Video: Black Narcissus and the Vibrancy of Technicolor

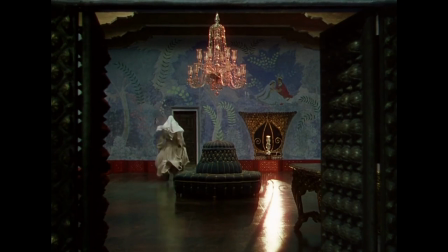248s
The harsh sunlight hits the tiled floor and creates a strong glare in the lens. This was thought to be a mistake by a color processing team,
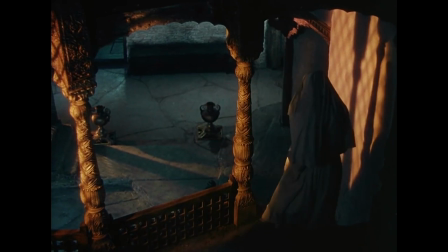255s
so you can imagine Cardiff's frustrations when he stated that he was actually trying his hardest to get the light to be that glaring.
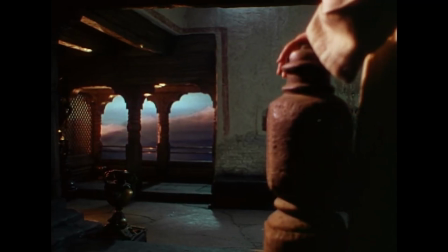263s
And this is just one example of the unconventional ways in which the archers and their camera crew use the tool of color in film.
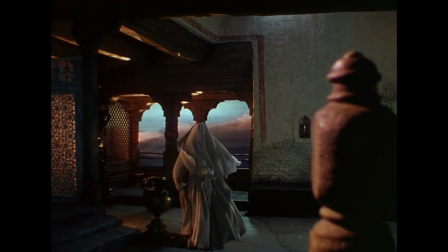270s
Similar to the sets, their use of color do not attempt to capture reality in any way.
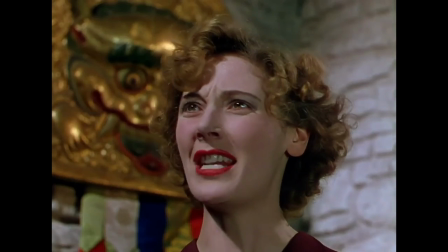275s
In much the same way the Germans utilized black and white photography during the silent era, the archers do the same with color,
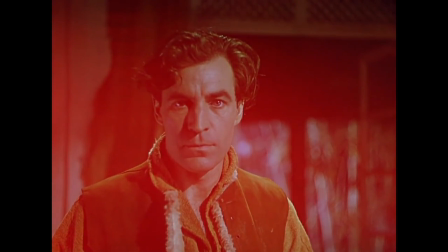282s
expressionistic, bold, and representative of the characters' internal states and themes of the film.
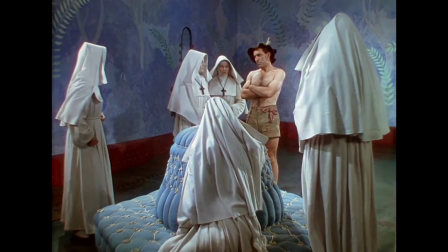287s
The austere white of the nuns' uniforms contrasting with the vibrant beauty of the world around them,
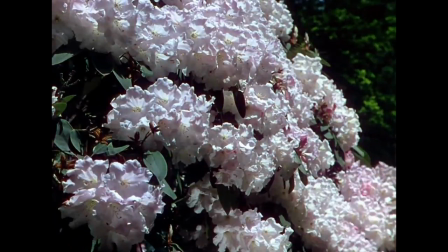293s
a world of pleasures that they are so adamant against enjoying or appreciating.
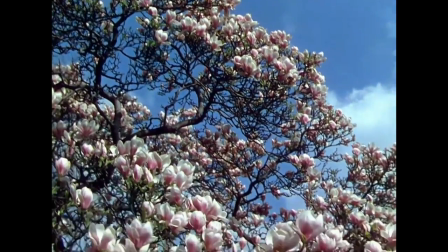297s
The contrast later in the film between those same austere white uniforms and the red
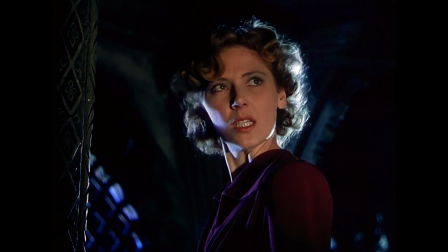302s
dress that Sister Ruth wears when she gives up the mission and sheds her uniform.
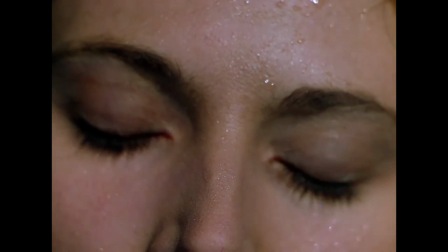306s
That, combined with a very sensual shot of her putting on her red lipstick, serves to showcase the transition of her character.
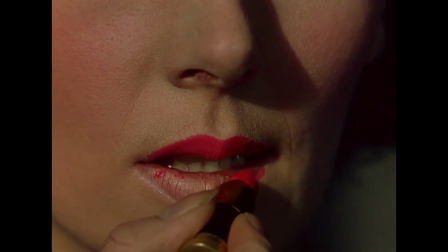314s
The compositions do serve to demonstrate this, but they wouldn't be nearly as powerful if done in black and white.
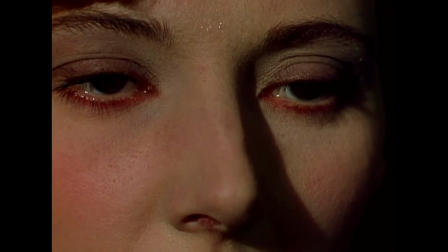319s
It's the contrast and vibrancy of the colors that make such a strong impression on the viewer in these vital moments of the film, and are what give the film its rich atmosphere.
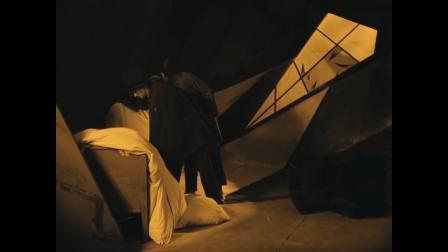328s
Whether it's black and white, or color, or hell, even tinted, they all serve their purpose, just like any other tool in the filmmaker's toolkit.
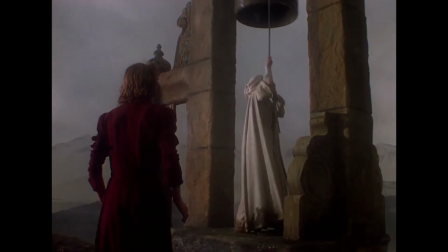337s
The filmmaker just needs to know how to best utilize the tools they're given,
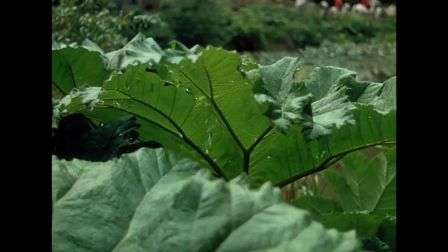340s
and Michael Powell and Emmerich Pressburger were masters of cinema precisely because of their skill at knowing not only how to employ the tools they were given,
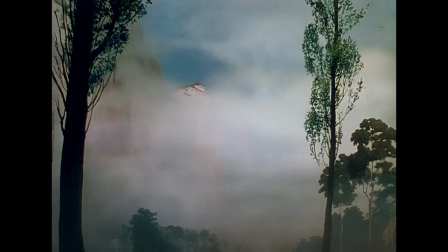349s
but more importantly, how to break the established rules for how it should be done.